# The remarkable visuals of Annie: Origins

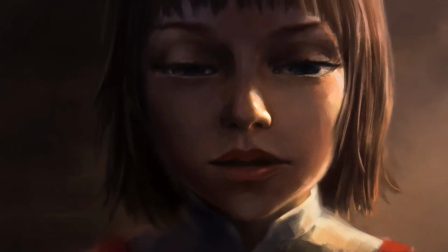241s
The characters are 3D models in the same
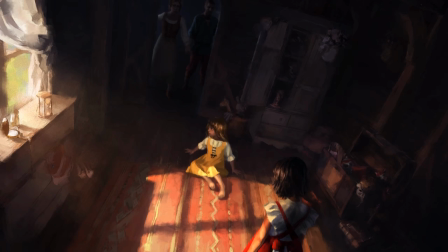246s
underlying technology that Blizzard uses to animate their Overwatch shorts, or literally any other video game company would use to animate their short pieces of promotional animation.
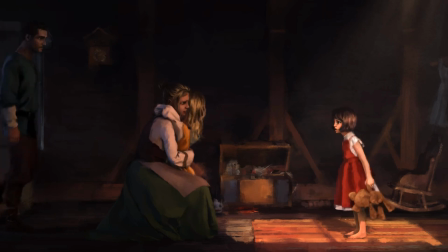255s
But it does not, in any sense,
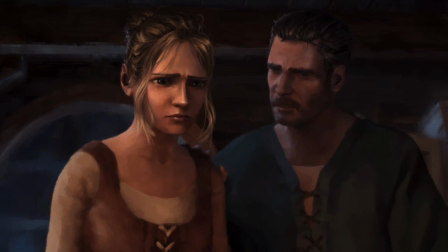258s
look like pretty much anything else I think that's really been done on this kind of scale.
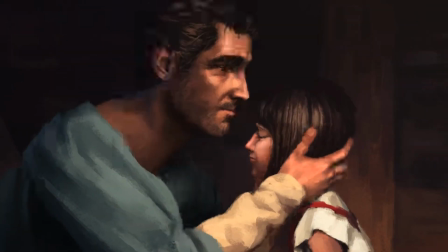265s
And when I say on this kind of scale, I mean the very small scale.
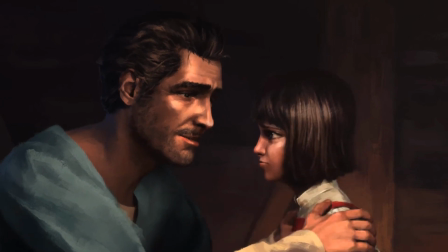271s
This is something that is detailed in the post and the video that I talked about,
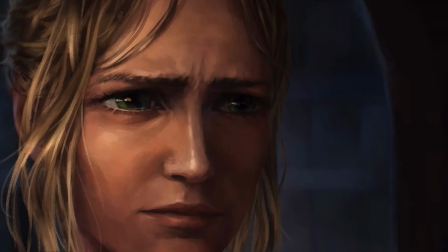275s
but this short film was the project of a relatively small team at Riot working with relatively limited resources,
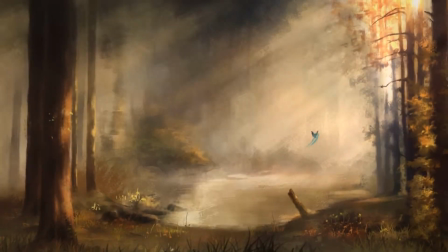282s
as limited as your resources can be at a multi-billion-dollar company as like Riot anyway.
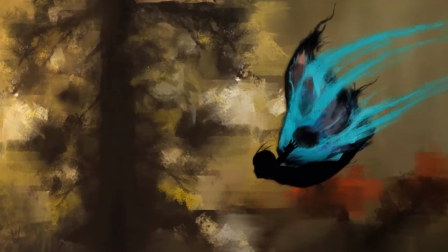288s
And it is very much a story about cutting corners in unusual ways.
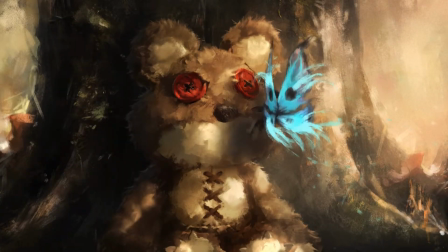293s
It all started when Riot
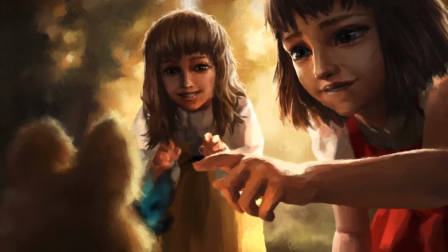297s
some artists at Riot Games looked at the animated splash arts that they had
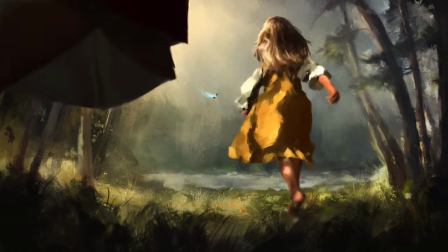302s
started putting out in the client to promote the release of new champions or new epic skins or whatever,
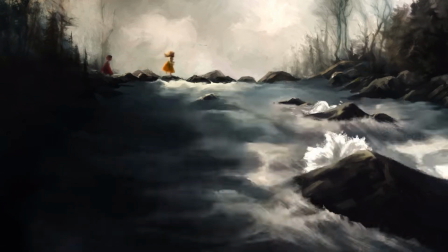308s
where 2D pictures would be animated with some technology that made them move enough that they kind of looked like animation.
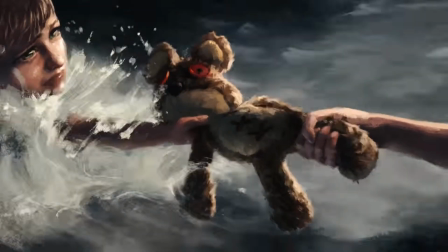315s
So the artists wondered, could we use that to actually animate a full short film?
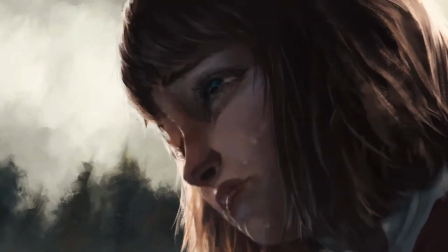320s
Could we use that technology to cut out some of all the
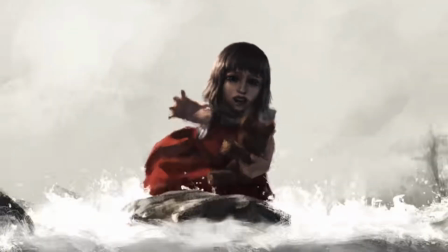325s
difficult and extensive labor that it would take to produce a film like this in a traditional manner, and use the same technology to do it, air quotes, on the cheap, like with a smaller team able to achieve more with some technology?
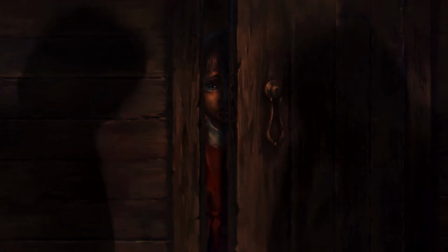340s
Now, the short answer to that question is no, not quite.
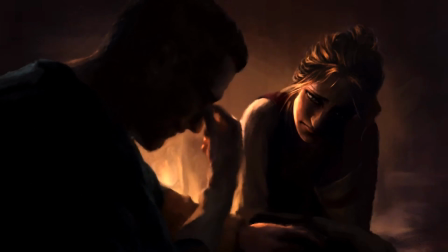343s
But the long answer is a lot more fascinating, because they went through an extended process of running into dead ends. Of, we want to use this technology to do this thing. Ooh, turns out we can't do that with just this technology.
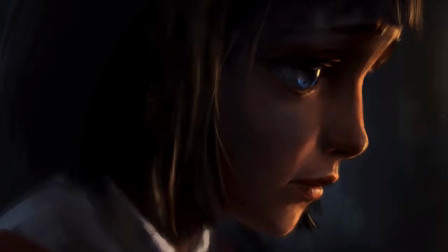356s
Okay, well then we're going to be using some more technologies and some more technologies.
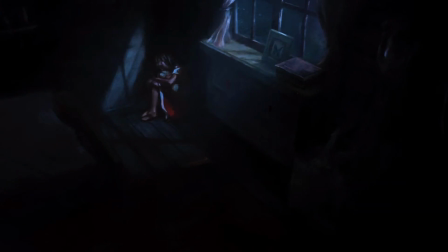361s
And they kept adding things on top of it that were used to patch over the limitations of their previous approach.
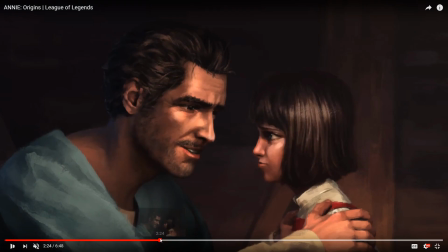368s
For example, they couldn't create the kind of character animation that they needed to
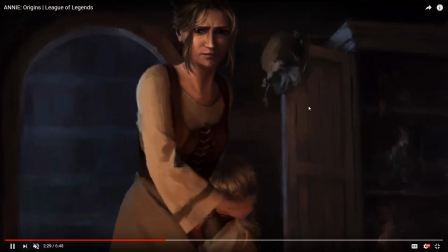374s
tell this story by just using the same technology that they used to animate the splash arts.
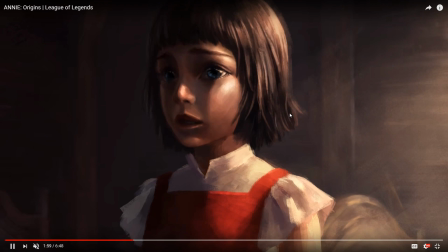379s
So they decided to use 3D animation. They used 3D models and a 3D camera to create the short film in a 3D space.
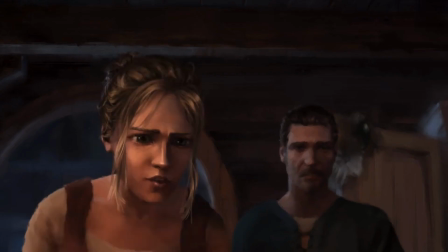387s
But then, in order to achieve the look of a painting that they really wanted for the aesthetic, they then started adding a whole bunch of filters and
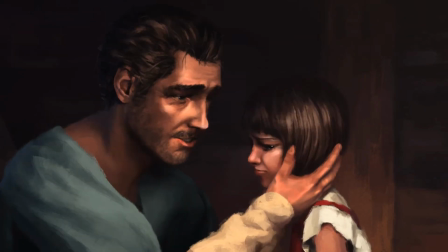399s
processing, post-processing, all kinds of things via programs like Adobe After Effects in order to achieve that textured,
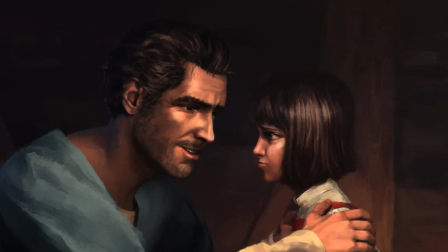407s
painterly look that they really wanted, where they
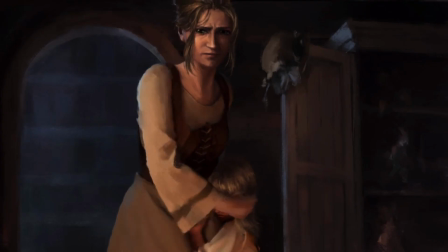411s
combined traditional painting techniques with just automated digital technology in order to get the look that they wanted.
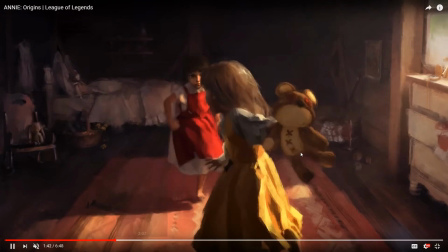419s
And it's really the end product.
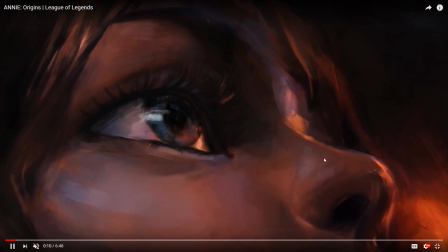422s
What's so impressive about the end product is that if you don't know that you're looking at a 3D animation, then you're gonna be fooled. At least for a little while, you're gonna be fooled. The thing that gave it away for me, that this is not a series of paintings being animated, is, well, this.
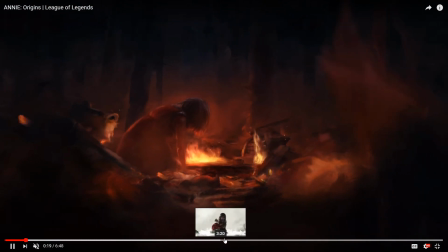440s
The very, very smooth motion of the camera. Or rather, it was actually a different shot, which I'm gonna find for you.
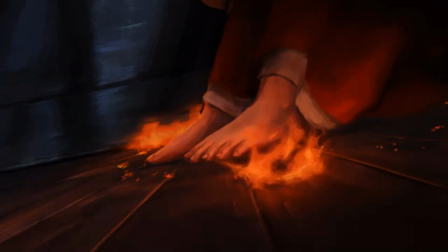448s
The shot that gave it away for me the first time is this one. Because look at what the camera is doing in this scene.
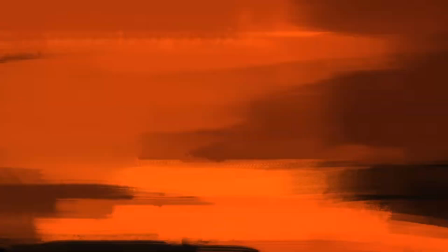456s
That is a really complicated motion, and that's the point where I was, okay, there's literally no way in hell they animated that by hand.
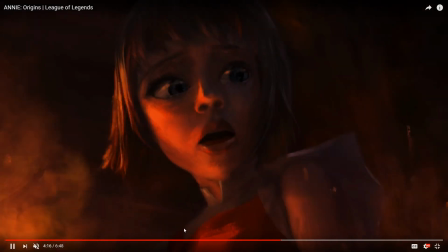464s
This is a 3D camera, those are 3D models, suspicion confirmed.
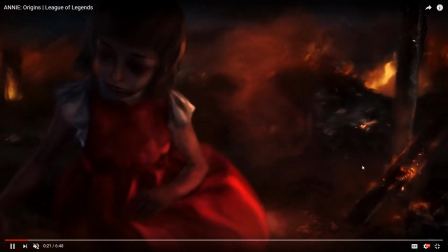467s
But I was fooled for quite a while, because it is a remarkably complete illusion.
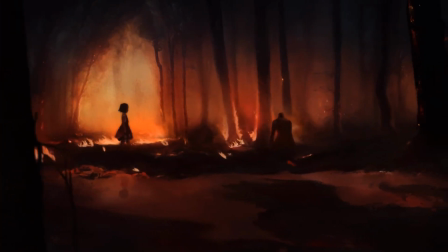474s
So what are some of the corners that they had to cut in order to achieve what they wanted? Well, what they wanted was to portray the fluidity of memories.